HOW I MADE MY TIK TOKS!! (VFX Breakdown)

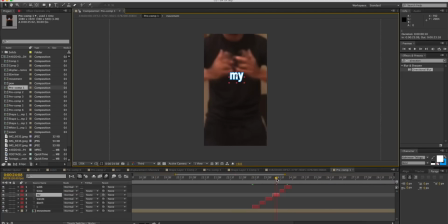Just put some text on the screen. That's literally it. 1, 2, 3, 4, 5, 6. Boom. Super easy. Awesome. Then, oh yeah, the part that you've been waiting for.
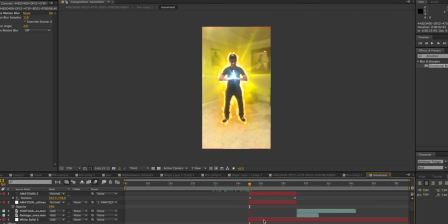This behind me is another optical flare. Remember those from the last part? Optical flares are beautiful. This is what it looks like with the optical flare and without the optical flare. With and without.
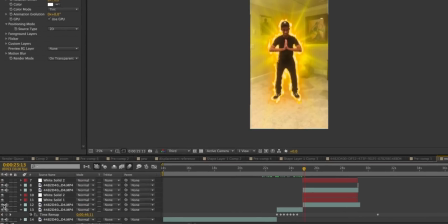Oh wait, that's the one in my hand. Here's the one behind me. Yeah, that's a big difference.
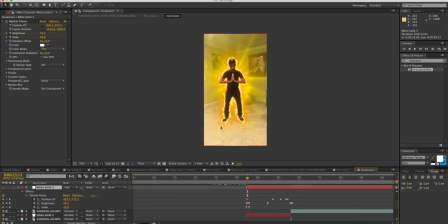Here's the optical flare, and you'll see I use that same technique for the third video that we're gonna go to in a sec. Here's the optical flare here, but I'll turn that off so we can focus on this next part.
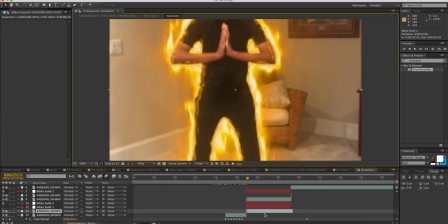Saber comes back again. This time I use the Firestorm. Oh my God. The Firestorm that's optical flares.
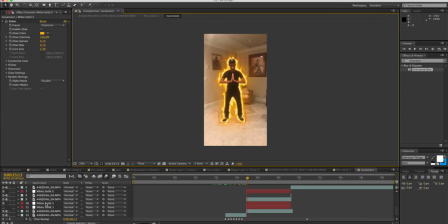The Firestorm preset for Saber here. You see I also masked out my body and just did a quick little animation on the mask. You see I moved the mask paths just a little bit to match my body, and I duplicated that, put it onto a white solid, and had the saber follow the mask paths.
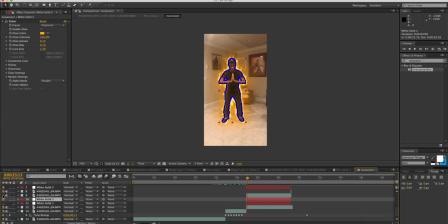Now if I get rid of myself in this clip, doesn't that kind of look like the Human Torch?
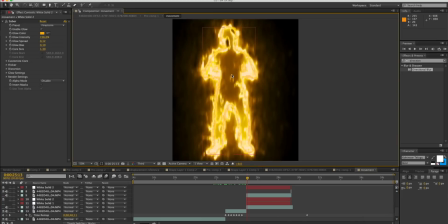I feel like I could do a really cool Human Torch effect here. Just let me know in the comments if that's something you would want to see me try.
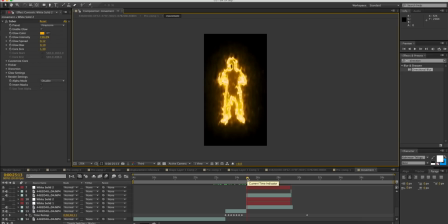Never done anything like that before. Seems like it would be really hard, but I love a challenge.
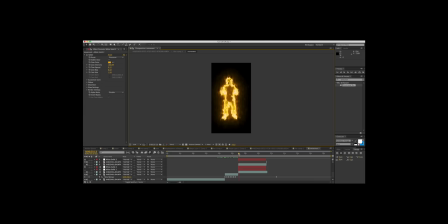Unlike somebody sorry. That's really what's creating that, and wanted to make sure that I filled the space, because right now, look at that.
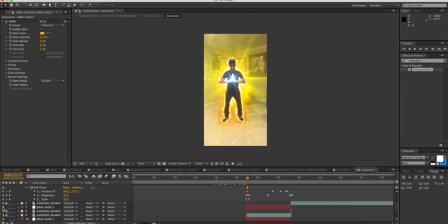That doesn't look too great. It needs to kind of envelop my edges. So boom, I added some more sabers to go around my edges. Makes it look 10 times better. And then here is an optical flare that will go from where I clasp, creating like a bright light here. Yeah, that's really it.
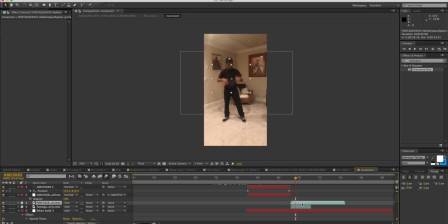Here's the same sparks effect, sparks footage, and a little smoke pop right there from footage crate as well. I shake my hand off and I point, and I'm like, well, start the video again.
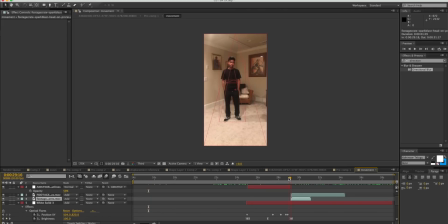The hidden cut in this video is when my hands pop and the light gets really bright here.
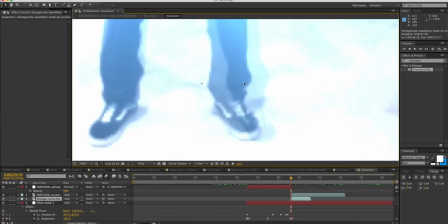As you see, there's a second foot here. You see that? It's not motion blur, it's actually a hidden cut.
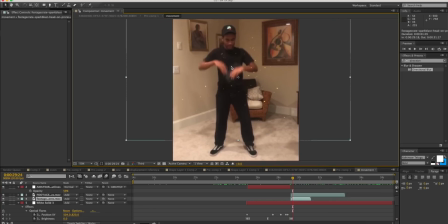And as it goes on, you see, this is the real cut in the video.
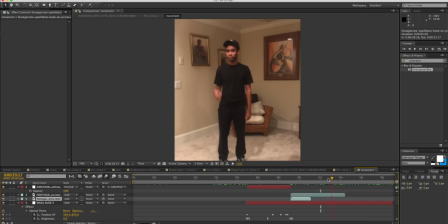I know I'm ruining the magic, but all in the name of teaching you guys some techniques if you guys really want to take up this editing stuff on your own.
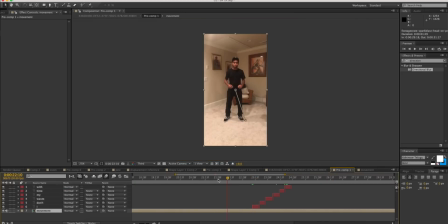So that is super easy. That's literally it. That's all I did. I zoomed in my hands really fast, just like I did with the sword video.
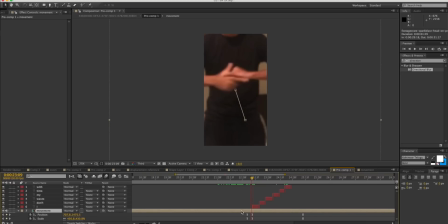Used some motion blur and manipulated the scale and position, as you see right here. Boom, boom. And then hit the poses. Boom, boom, boom, boom, boom. Really slow, but I sped it up to make it really fast. And then I hit amateurs. And the lights come up.
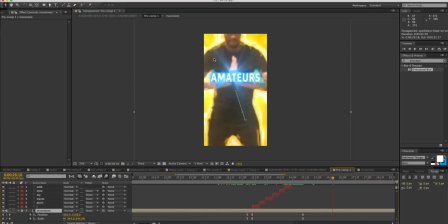So basically all it is just sabers and optical flares.
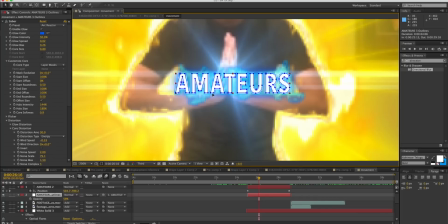For amateurs, actually, did the same effect that I did on my body, created masks from text, which is something you do but just by right-clicking. You'll say create masks from text. The masks will be what your saber follows. I just used the arc reactor preset and manipulated that a bit to create this nice little aura around amateurs.
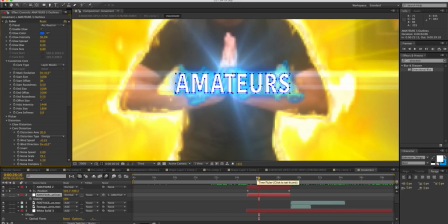Now that's going to be the same thing that I did with this last video, which is actually in another project.
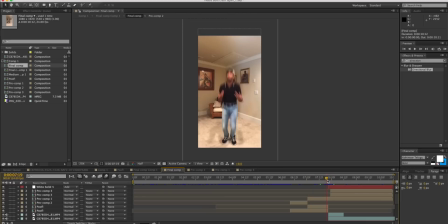Here it is. All right, this is what it is.
So I'm a jerk, huh?
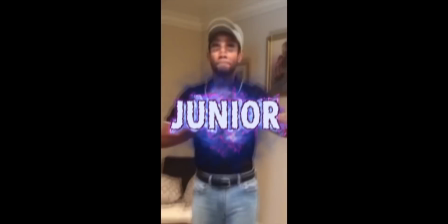Well, I guess I am a junior, educated, rich kid.
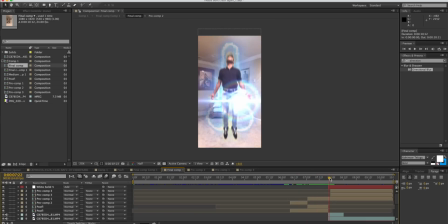This is the junior educated rich kid. A lot of you noticed in the time lapse that I put a phallic symbol behind me, just to kind of drive home the fact that this character that I am portraying here isn't necessarily the nicest guy.
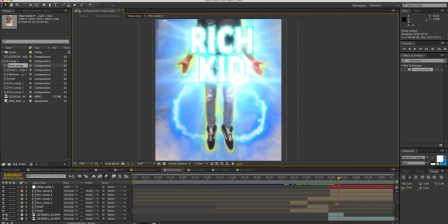But that also is a mask with saber effects. I'm gonna take a quick dive into that because this is PG.
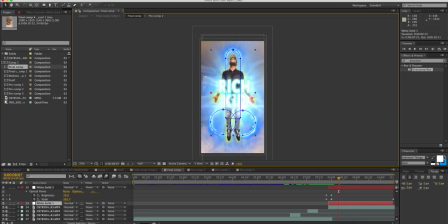But I want to teach the kids the right things nowadays. All right, better to learn it here than on the streets. But you see, here it is, just a mask, and that's it. I'm gonna delete that right now, so you don't have to look at it. Boom, gone.
I'm a junior educated rich kid.